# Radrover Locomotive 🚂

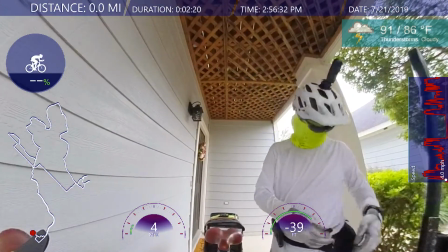hey welcome back everybody in this episode here i'm trying something a little different doing a voiceover as
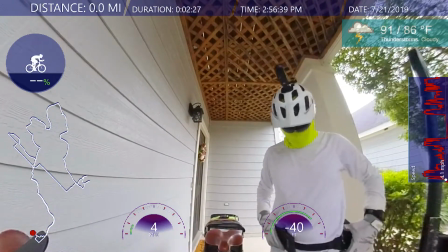you can tell i don't have my chest mount i don't have the body armor on in the
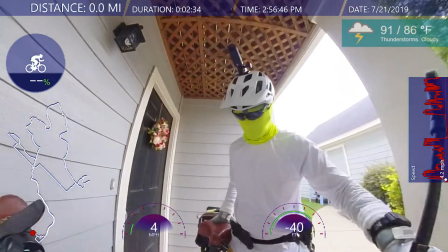summer it's just too hot uh the um you know
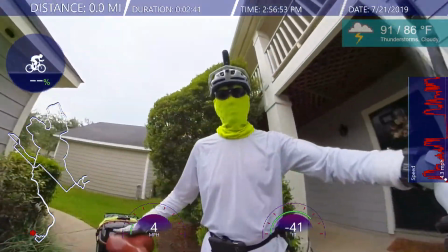the weather is very humid and extremely hot it's
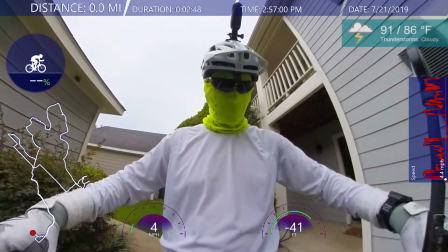like 90 91 degrees real feel probably in the hundreds
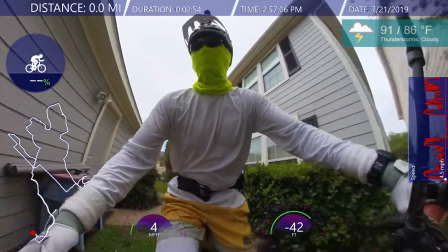so not not really in the mood to to be out
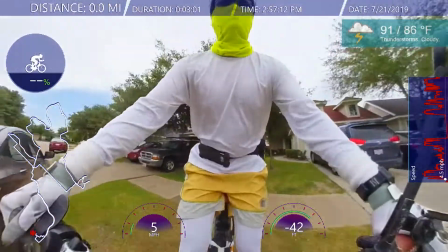here so but I'm gonna try something a little different it's gonna be a lot of time
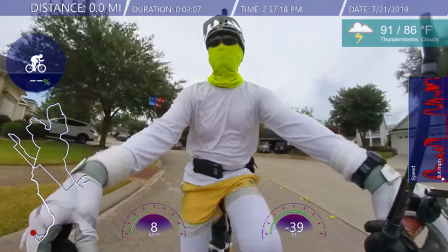warping time-lapse slow motion and so since I don't have my chest mount with me,
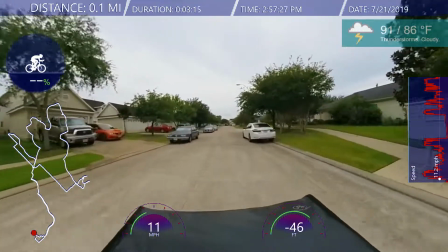that's the reason I'm doing the voiceover. So I'll be doing a lot of commentary, talking about, you know,
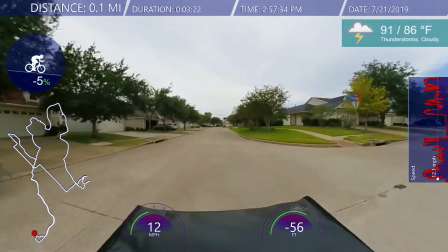how I'm deciding to do the different sequences of footage in the video.
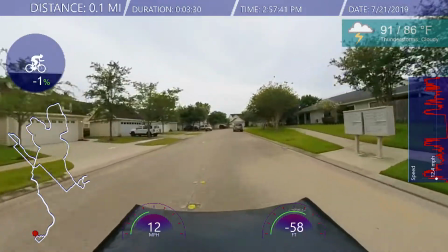I'll be adding probably some background music, just so you don't get too bored with my voice.
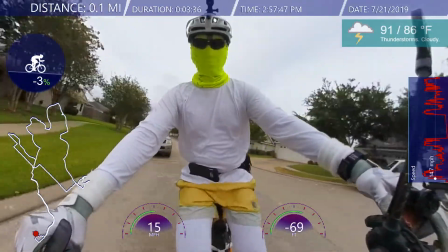And so I got two cameras, the Insta 361,
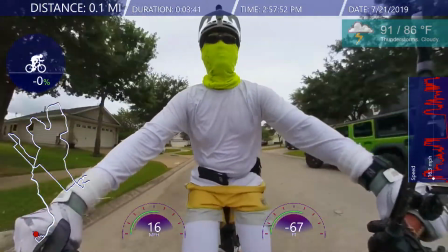I see one mounted on my helmet and the other one mounted on the handlebar.
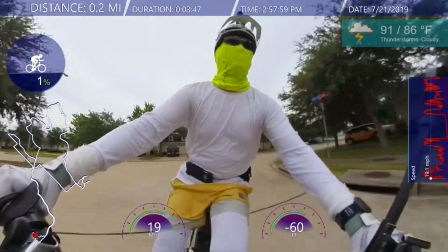Now on the one with the handlebar I get two views, I get one going front, what you see here I'm time warping.
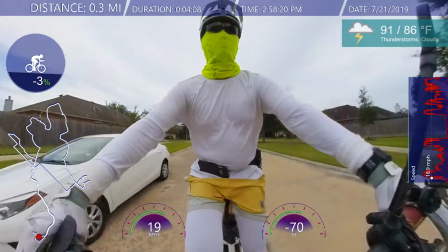That's another transition, a zoom and a zoom out as I show you regular speed.
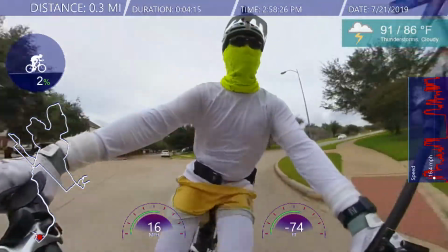I do slow-mo just a little bit that'll be coming up so watch out for that but I'll
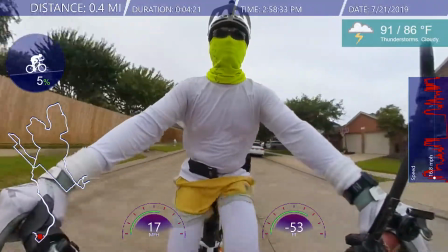do a lot of you know changing the speed fast
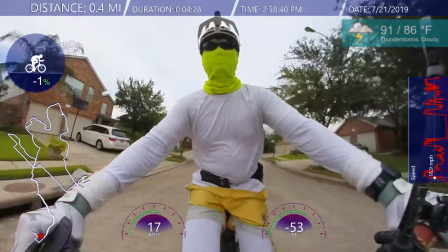forwarding so this original ride was about 45 minutes it's basically
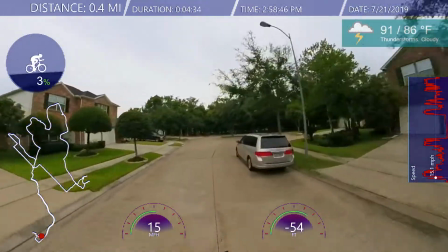reduced down to like like 15 minutes or something like that so not too bad
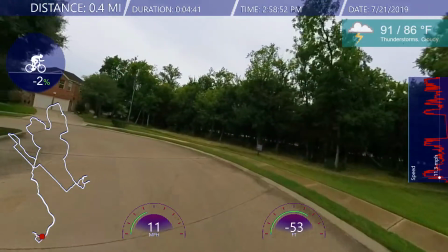pretty good if you ask me so I had a different
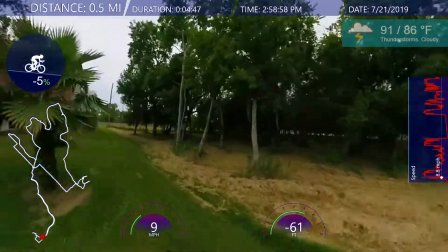view the one on my helmet I originally had just a straight
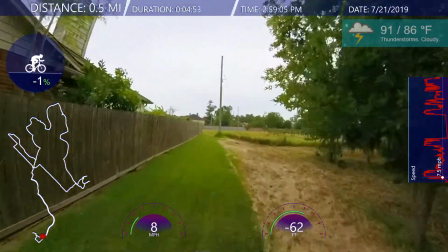view like direction lock so you could see what I'm basically seeing as I
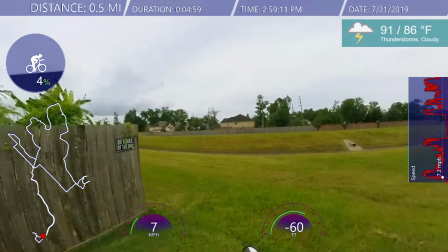turn my head left to right as I check for any lawn mowers coming this way sometimes there's
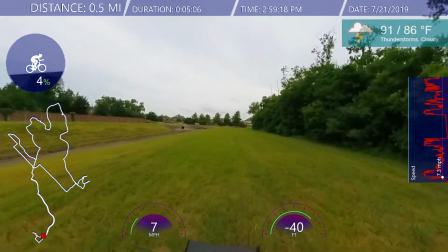a lot more is that cut the grass back here so that I watch out for that and as I'm riding the
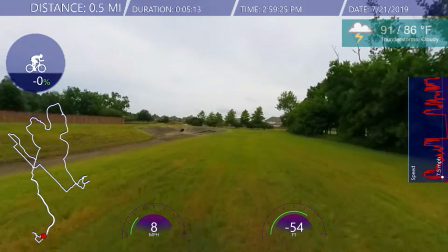other option that I had the other footage was from the helmet again the
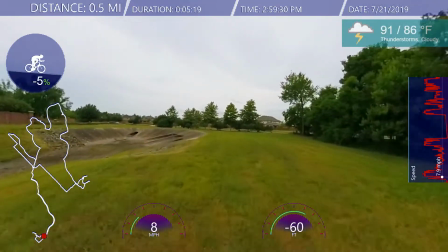helmet mount and it was looking down at the handlebars and at the ground but
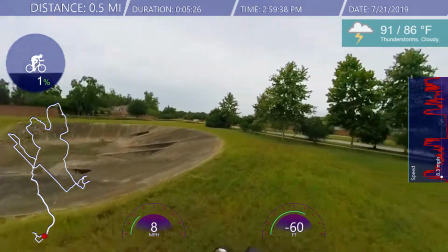45 minutes of doing that it just didn't the NC361 just didn't work out so I just left that footage out.
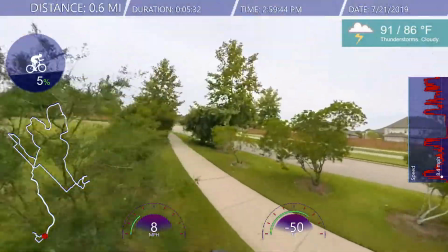In another video I will have that.
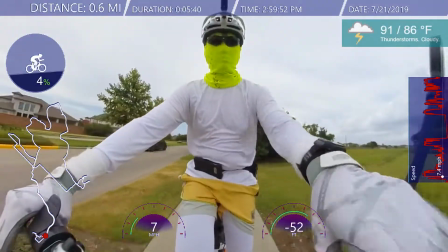So here I'll be making a transition, rider view, and then helmet view right here.
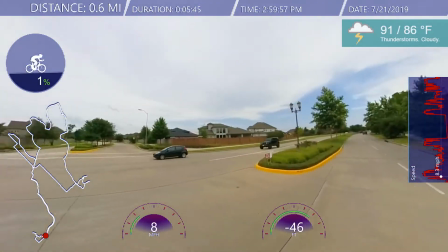You can see the looking at traffic. Got kind of busy right here.
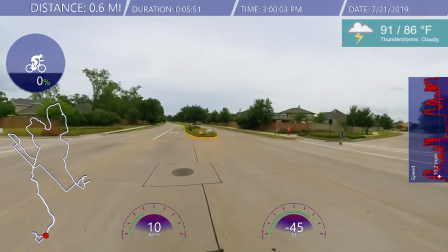I got caught in the middle waiting for more traffic and you can see some other people riding their bikes or rollerblading.
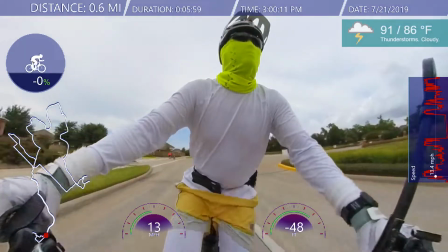I'm not sure what it is. A little bit of both I guess. So back to writer view and then zoom transition zoom into
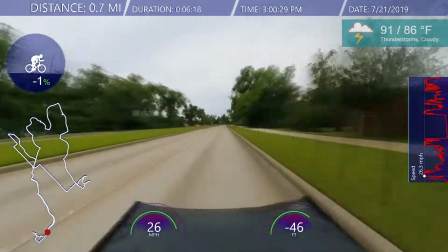time lapse here with motion blur and this
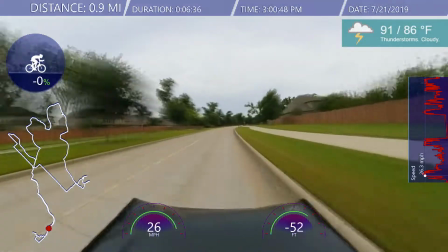is kind of interesting with the insta360 one x you
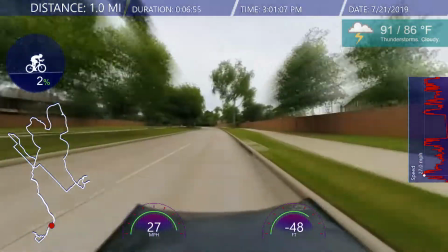can do that in the app i have the insta360 one
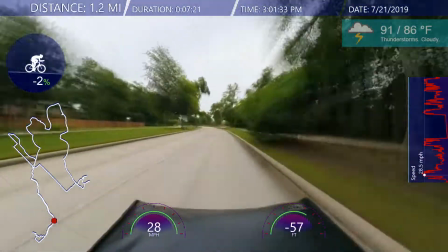you can do this just doing a regular uh doing a regular thing and then of course
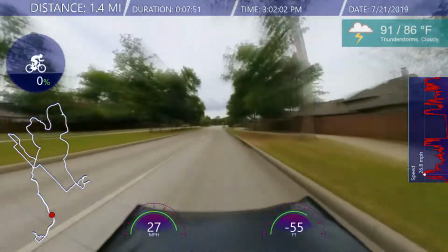It's changing the timing in your video editor and adding motion blur, which you see here,
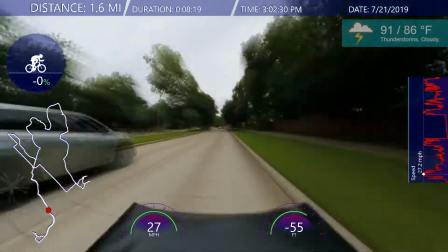so it kind of gives you that feeling of traveling through space
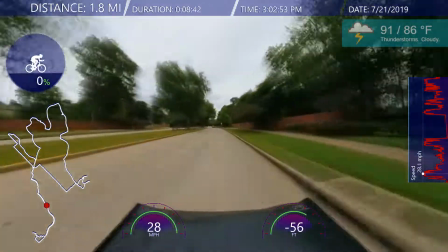in a time of some kind of time warp sensation,
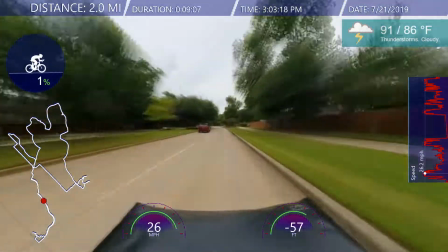which that's kind of what I do here.
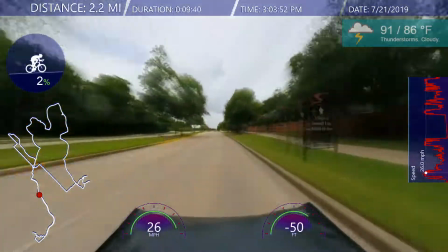and so I do this to kind of speed up the time and then as I warp
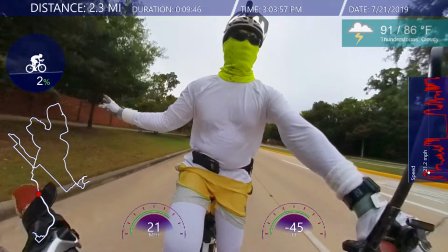out here's my slow-mo showing me doing the right hand gesture right hand
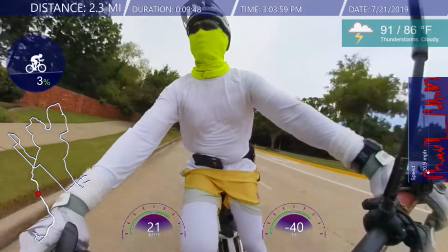turn gesture going back to normal speed I'll be doing that on and very
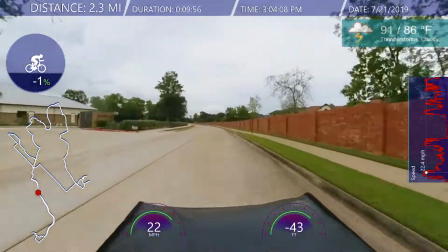frequently actually back to time warp making this particular video
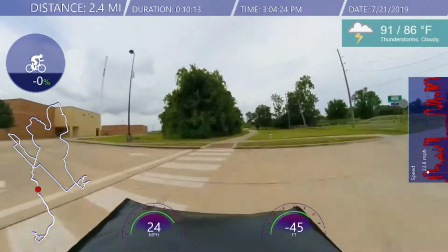was was really fun actually I enjoyed the different
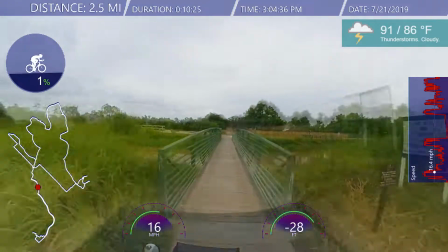transitions like you see a transition there as I transition from the helmet mount
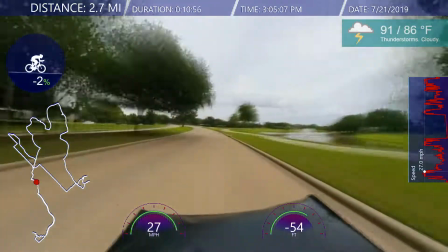and back into time warping with I think motion blur as well and
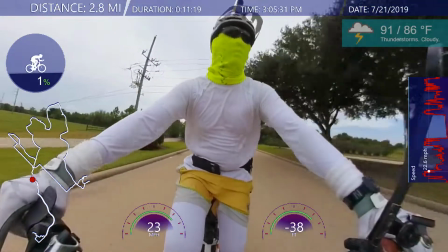I try to keep the time-lapse to like anywhere from 10 seconds and here's my slow-mo back
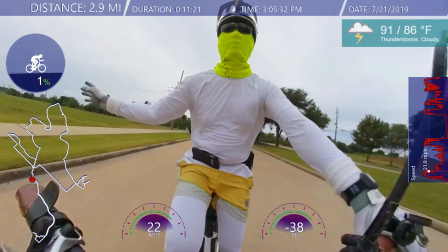again right hand turn signal look of that looking good isn't that awesome all right
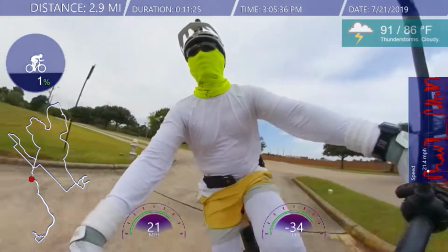back to regular speed so it's it's more of a adventure making this
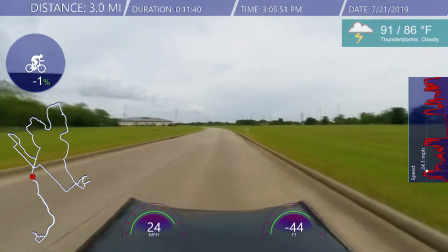video you could turn a normal bike ride into an adventure you know when you're presenting
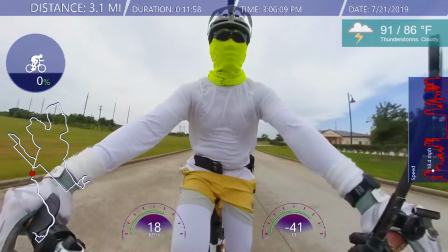a video about it thank goodness for you know technology and
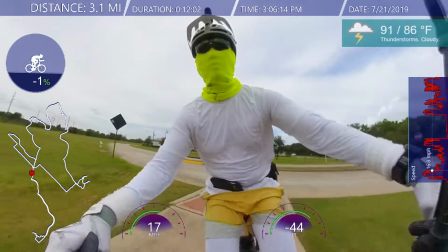video editing and
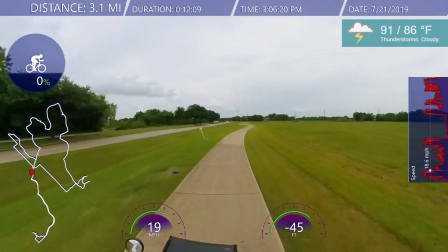here I'm mostly going through normal speed here with the helmet mount just looking
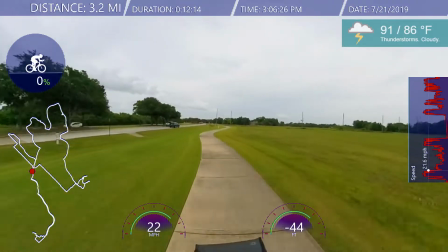forward one of the things I try really hard is to keep the horizon
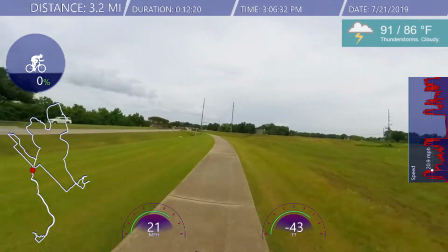level you know at horizontal you know not
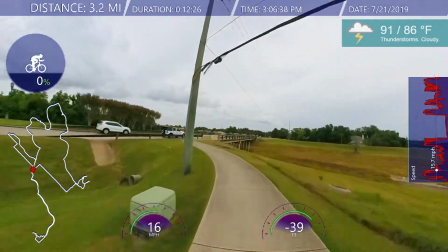have it tilt too much sometimes it adds a little bit of like motion but I
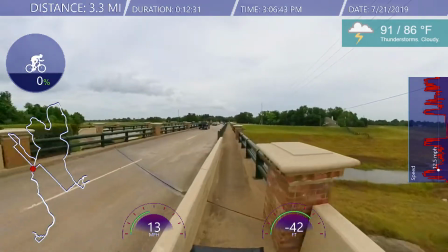really want to try to keep it level and
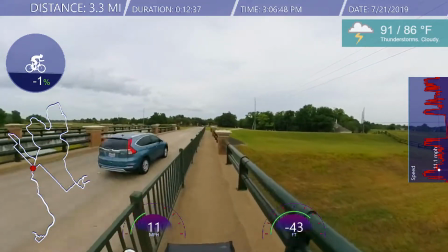that's why you see me transition from rider view helmet mount to handlebar mount
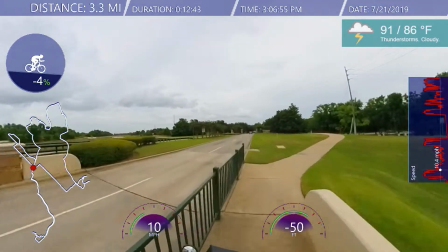facing forward and doing time warping and
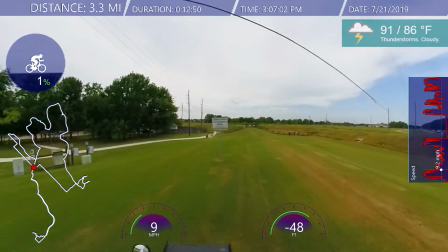because I didn't have my chest mount and I didn't have audio
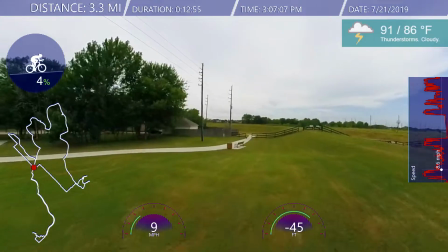the Insta360 ONE does have audio but it just makes too much wind
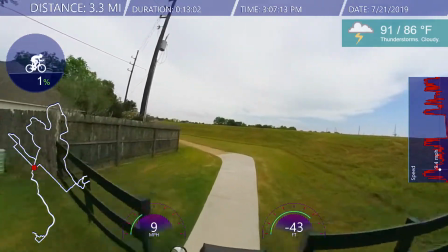noise so here I'm going on the decomposed granite trail so
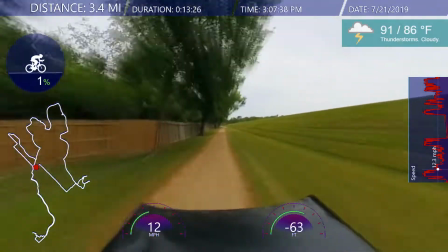time warping again saving a lot of time
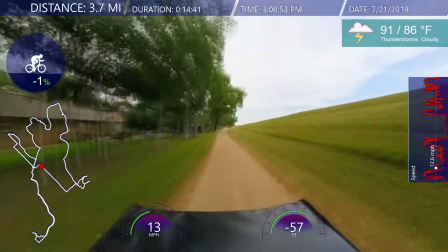and the handlebar mount does really well keeping things pretty level you know you're not gonna get too
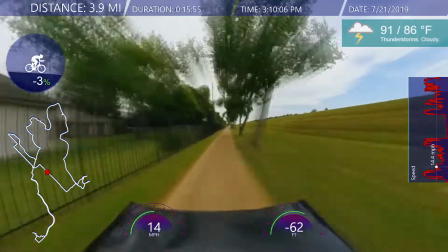much motion sickness here you can see the bag kind of uh kind of really add to the
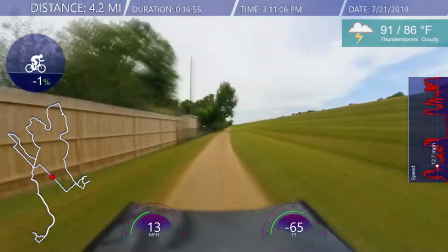sensation of riding a bike so i'm glad
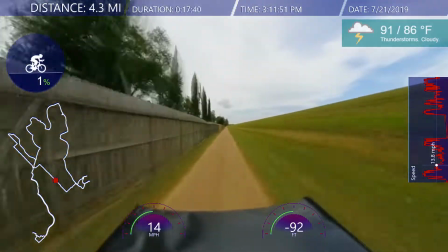that there is a bag up front with the front rack and
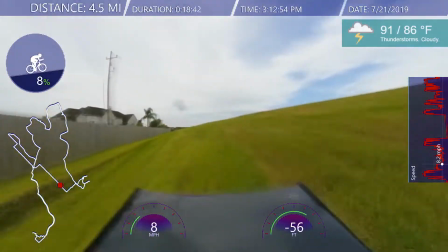here um headed up the levee and taking the levee so a little detour there
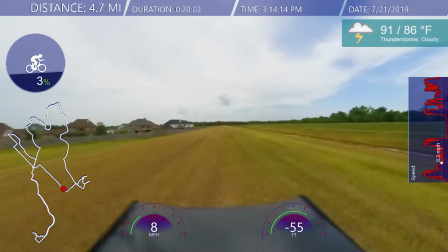the motion blur really adds to it the time lapse changing
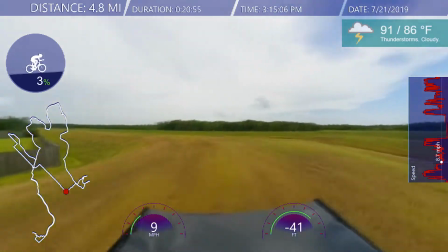the the clip speed and
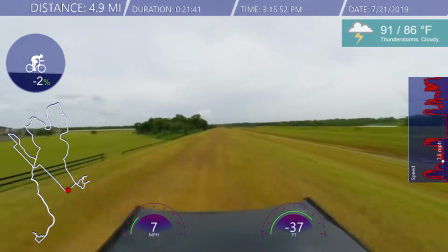adding motion blur really adds to the effect of it and then I'll
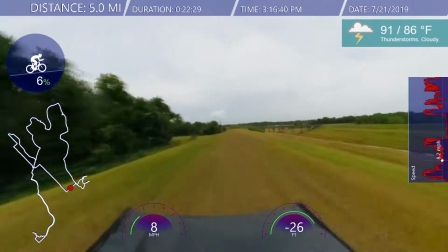be zooming doing a transition zoom to oh Oh no,
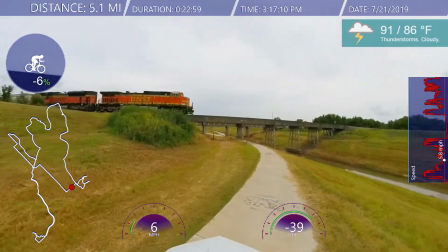take that back. I did a slide transition from top to bottom,
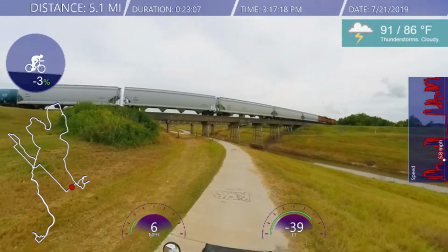or bottom to top, and I caught the train. So the Red Rover is fast enough to catch the train, to look at anyway.